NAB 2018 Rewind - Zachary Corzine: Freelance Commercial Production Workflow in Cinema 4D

So when you're trying to composite in 3D elements into photo scenes, it just saves a ton of time, because a lot of these concepts are just to sell to the client, sell the idea across, and then once, you know, they sign off on it, then spending some more time here. So I can load up one of the versions of the scene, and here it's basically the same setup.
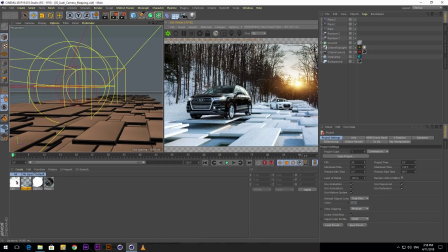I'm just, you know, utilizing some plane effectors to scale up the blocks underneath the cars to really show that they're on like a stable platform, right? And just really drive home the message that was important to them.
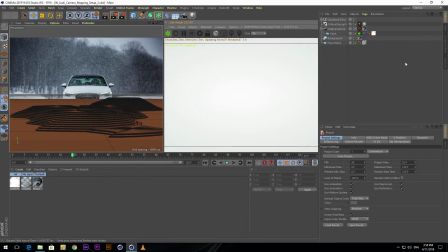And this is, you know, using the same technique, but basically having these kind of topographic platforms.
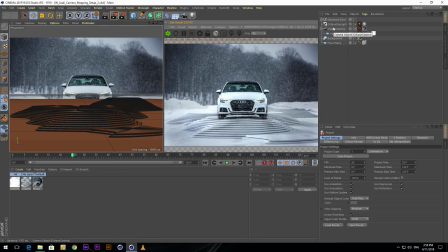And you can see by matching the lighting as close as possible, matching the camera, and then utilizing the camera mapping within the texture, this just really quickly and really easily integrates your 3D assets within the scene, which saves a ton of time when trying to pump out a bunch of concepts within a short turnaround, right? And this was basically a lot of the approach to the 3D concepts that I pitched to them. And funnily enough, at the end of the project, I had done kind of a Hail Mary and pitched to them this 2D concept of these kind of hand-drawn
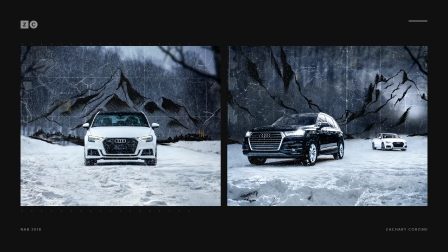environmental elements, these topographic maps and kind of UI with these small like bursts of gold.
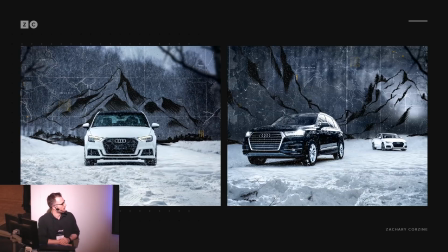And this was the concept that the client felt best matched their brand look and feel. So funnily enough, they signed off on a 2D concept here. And these are some of the final designs. This was the first one that I pitched, and then, or obviously a much less refined version of this one, and then some of the others as well.
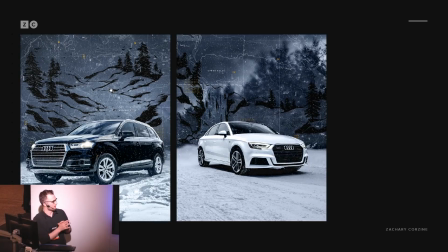So having, you know, really showing the kind of modern explorer out to master the elements, and, you know, these kind of hand-drawn sketches that you would imagine maybe be in a book as he travels along. And so having the river here, a waterfall, and you know, other elements as well.
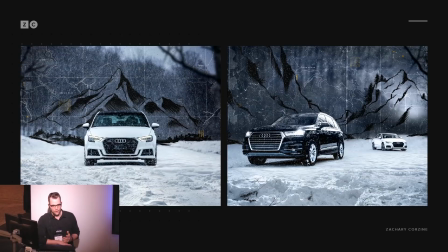And after the client signed off on this project, I knew I wasn't the right person to, you know, illustrate all these elements here, the, you know, the hero image for each design. And luckily enough, I know a illustrator who's extremely talented, very versatile. So huge shout out to Brittany England for collaborating with me on this project. You can check out her work at brittanyengland.com. And full discretion, she is also my girlfriend as well. So the next project I wanted to jump into, I'm going to close all these down here,
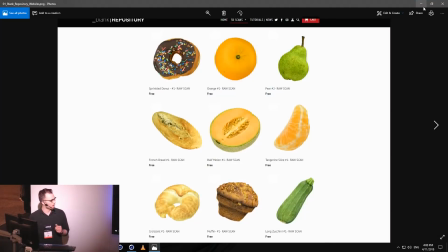is blankRepository approached me to create a basically a kind of hero animation to showcase all their different 3D food scans. And if you're not familiar with blankRepository, they are a high quality 3D food scan website.
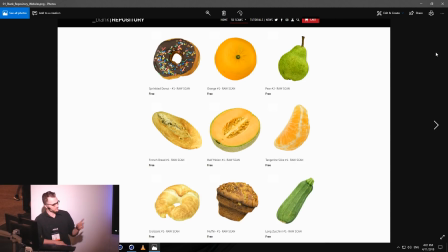They have a ton of scans for sale. They have some as free as well, so definitely check them out. And when they approached me, it was basically this kind of open brief of just showcase our scans as best as possible. And these are the projects, that are really fulfilling, really fun to work on, because going from initial concept to final production is just really satisfying. And the concept that I came up with behind the work is to really showcase how it felt to first scroll through their website and really have all these different high quality food scans there, in this online banquet buffet, fresh for the picking, and they're all kind of there frozen in time. So I tried to show this kind of food paradise that it felt like when going through their website. And so I'll show the final animated spot here, and then I'll kind of jump into some of the techniques behind it.